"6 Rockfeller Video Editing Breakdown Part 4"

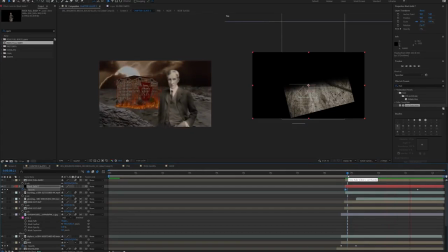1494s
Now we're going to go into the Rockfeller comp,
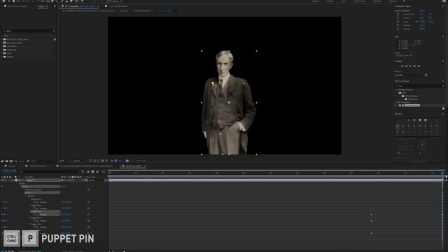1497s
the rock full body, and we're going to use some puppet pins just to kind of animate the character a little bit, like we usually do.
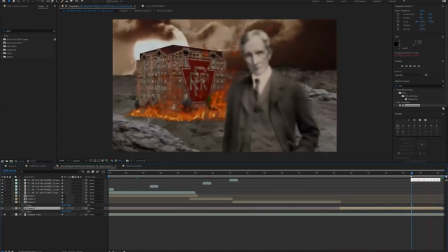1504s
Nice, looking really good. So happy with the animation on Rockfeller.
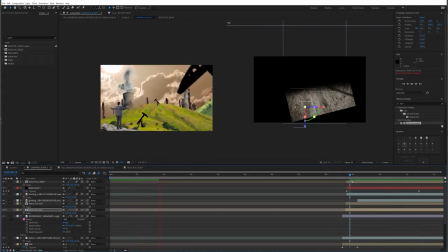1509s
Now I'm just going to add my overlays from my previous compositions.
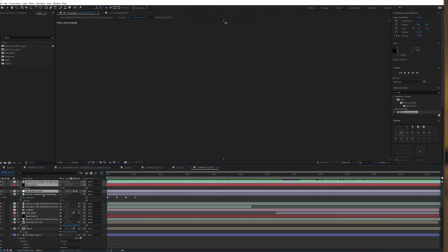1513s
So let's grab our particles, let's grab our vignette, and let's grab our adjustment layer, and obviously our texture as well.
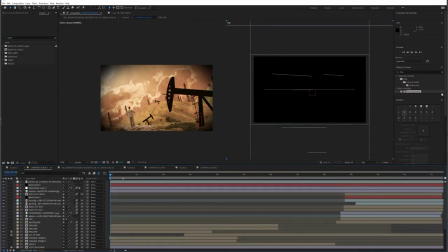1519s
And just tweak in the illuminatory values and the tint on the adjustment layer just to suit this particular composition, and maybe even adjust the blending mode on the texture.
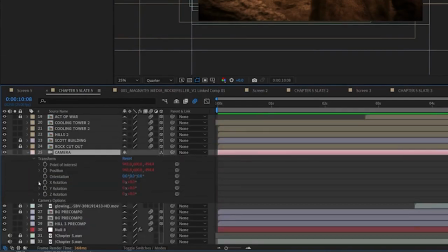1531s
Now going into my camera layer and turn it on the depth of field, up in the aperture a little bit.
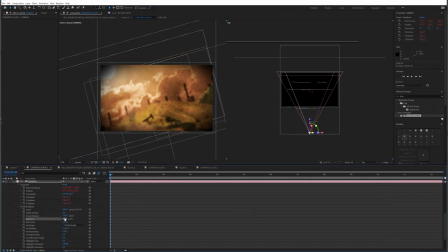1536s
And now we've got to go through our entire composition, and we've got to keyframe our focal distance based on where we want the attention of the viewer to be. So we're going to push in, we're going to start focused on Thomas Scott. And we can use our top-down view to help us with this.
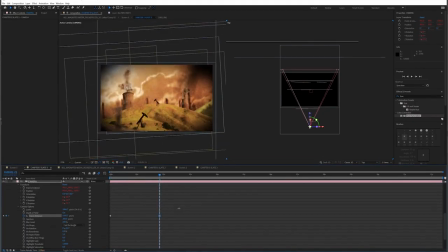1554s
Go to the background where we reveal his empire building. Then we're going to rack our focus towards John and Tom button heads.
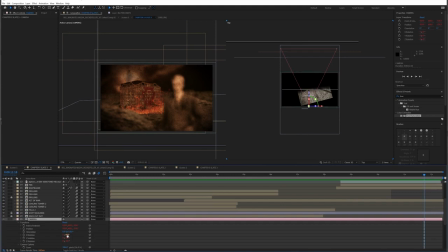1562s
And then as we go into our final composition, our wasteland, we're going to want to start focus on the Pennsylvania Railroad on fire.
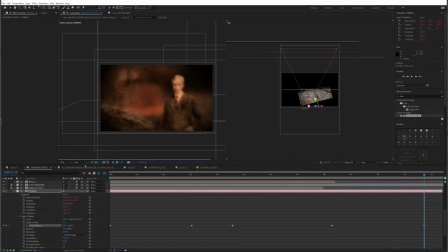1570s
And then we're going to shift focus to Rockfeller right at the front of the action like that.
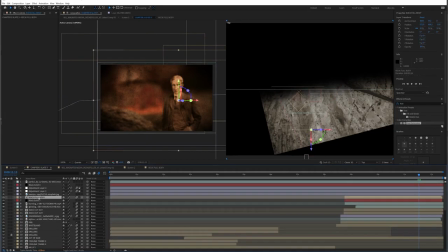1576s
Let's take a look at that. I think I'll down the aperture a little bit because maybe I went a bit crazy with it. You don't, if you up the aperture too much, it might look a little bit too blurry in the background. So it is personal preference, but I generally tend to go for something like 70 pixels depending on my composition settings. And then just going to tweak the adjustment layer and colors that a little bit more,
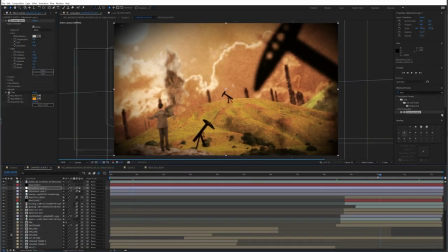1599s
just because I feel like I'm washing out the colors a little bit of one overall kind of grade.
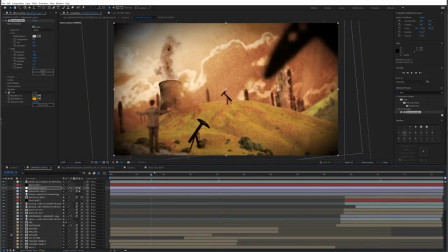1604s
Okay guys, so that is pretty much everything I'm going to do with this composition. So let's take a look at what we've created.
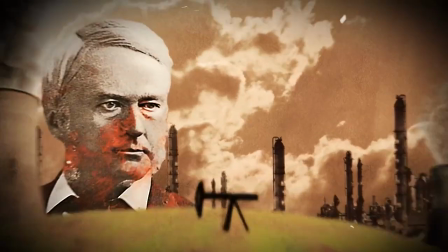1609s He started building his own oil refineries. Now, Scott was in direct competition with John, so John interpreted this as declaration of war.
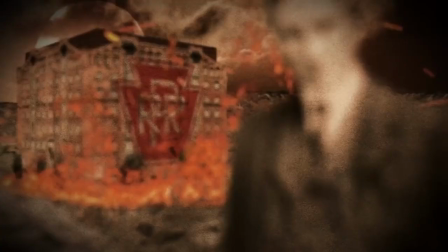1617s He decided to launch an all-out attack against America's most powerful company.
And there we have it, guys. That is the labor of a couple of days of work. As you can see, and as I've said throughout the process,
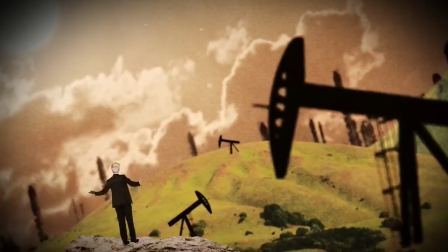1627s
it really is just the combination of a handful of After Effects principles and effects
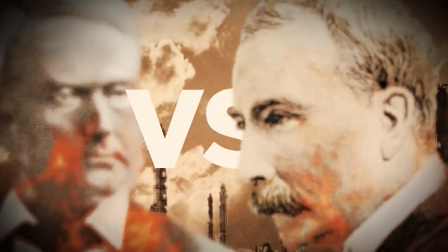1632s
compounded together to create something that really is quite unique and bespoke. With that in mind, I hope you're able to take the principles that we spoke about over the last few days and implement them into your own animation and really create some bespoke stuff for your own projects.